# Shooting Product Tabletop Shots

We're going to look at some tips and tricks for shooting tabletop. Welcome to Pull My Focus, adventures in the world of digital filmmaking, where we give you the tips, tricks, and techniques you need to make great video. As filmmakers and videographers, at some point, you need to shoot an insert shot. It might be of a cell phone, a drink, or a client's product. And that means tabletop. Here's the first thing to know.
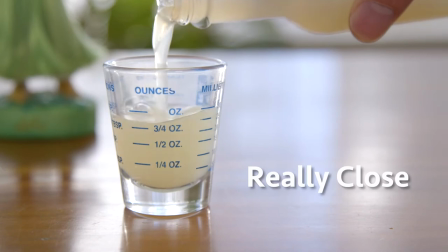Tabletop means you're getting in really close to what you're shooting, that you see everything. That means issues that normally aren't a problem start to show themselves, like scratched glasses or products with a crooked label. Things you normally wouldn't notice. Look at your hero and backup props closely before you shoot.
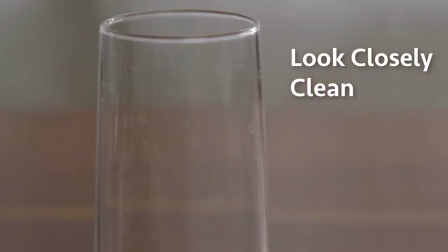Clean them if you have to and, if needed, buy brand new products checking to make sure they're not scratched or damaged in some way. You're looking to avoid issues that could steal the viewer's focus when you get in that close. Lighting tabletop is interesting because it's a microcosm for shooting on a full set. You still have a key light, fill, bounce cards, edge, and all that. It's just on a smaller scale.
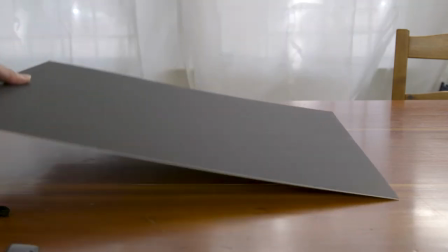We'll cut up a few pieces of show card, white on one side, black on the other, and create little stands using cardboarded wedges.
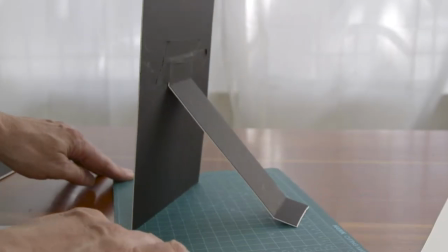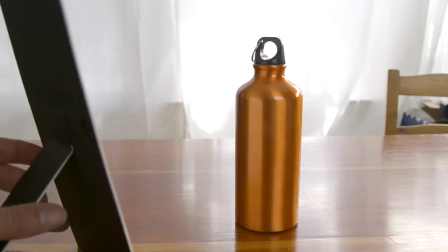I move this card into place and there's my fill. But you'll notice the card also throws a reflection on this bottle.
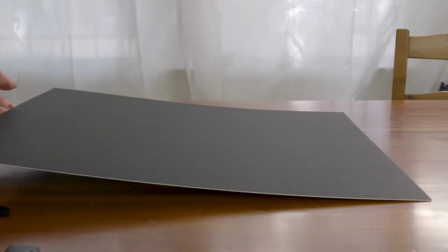Heck, everything in the room is reflected in this bottle. Not a problem. Our show card is black on one side, remember, for negative fill.
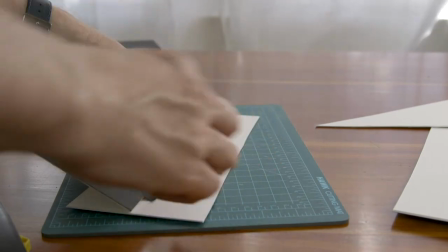We'll make a few cards with the black side facing out. This will help us sculpt the look of the bottle by controlling its reflections.
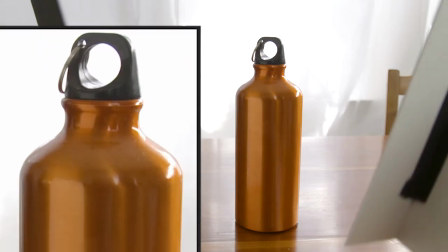I'm using it to create a vertical line here. Now watch as I turn it.
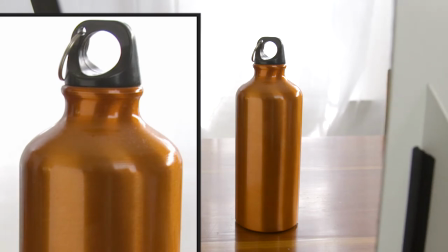It catches some of the key light, maybe even goes a little more gray, and also it changes its width.
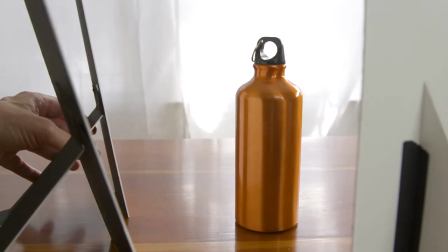I'll also add another white card, not for fill, but to sculpt it as well. As I twist it, it changes its width as well.
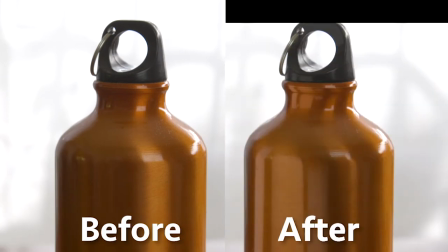You can also buy gray cards which give you more options. You can pick up Show Card at any art store, and it's usually called Art Card or Presentation Board.
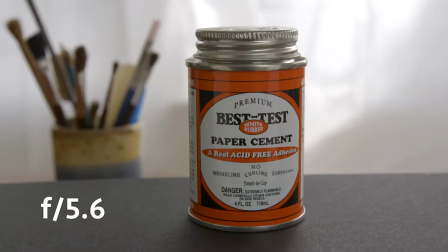Because you're close in on your subject, your depth of field becomes even shallower.
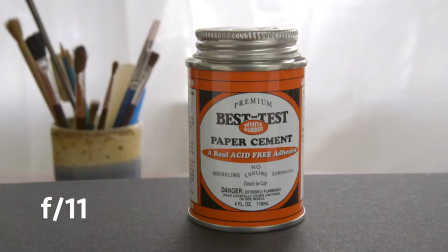This can look good, but if you need more depth of field, you may need to boost your light levels to shoot at a higher f-stop. One way to do that is to bring your lights in very close, very close, or up your ISO.
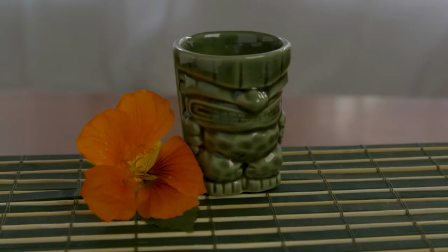An advantage of shooting in close is you can use any surface you want to put the object on.
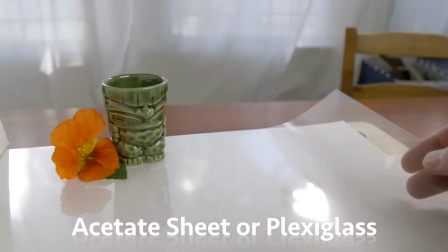If you need a reflective surface, a clear acetate sheet or plexiglass placed on top of white or colored paper will work.
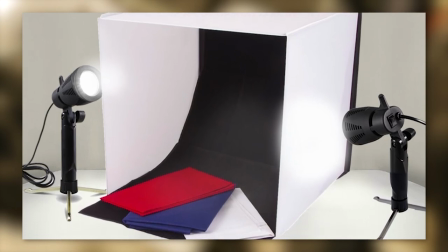For certain shots, you may need to shoot in a light box, the tabletop version of a white psych stage.
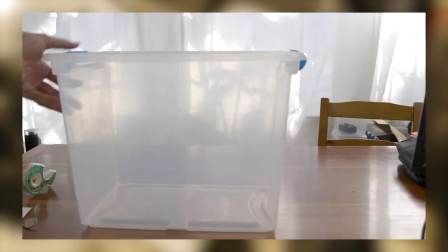You can purchase light boxes that are basically mini pop tents. If you want, you can make a light box out of a plastic bin.
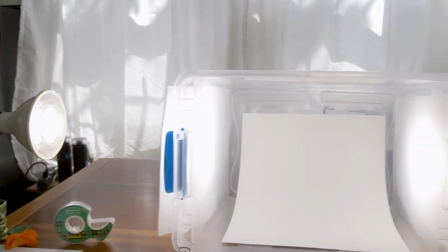Just put it on its side using paper or cloth to create the psych diffusion on the sides.
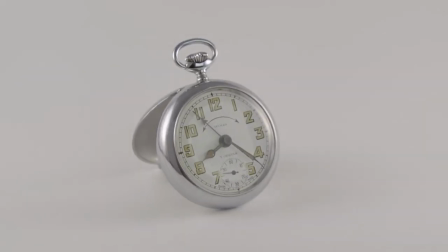And those are a few of the numerous tips and tricks that go into shooting tabletop. We didn't even get into things like how to use a dental mirror to make a spotlight on your subject or how to deal with reflections and hot spots on shiny metallic and glass objects. Thanks for watching. Make sure to check out the companion articles that go with our videos on pullmyfocus.tv and check out our other videos on other aspects of production, post-production, and pre-production like lighting liquids.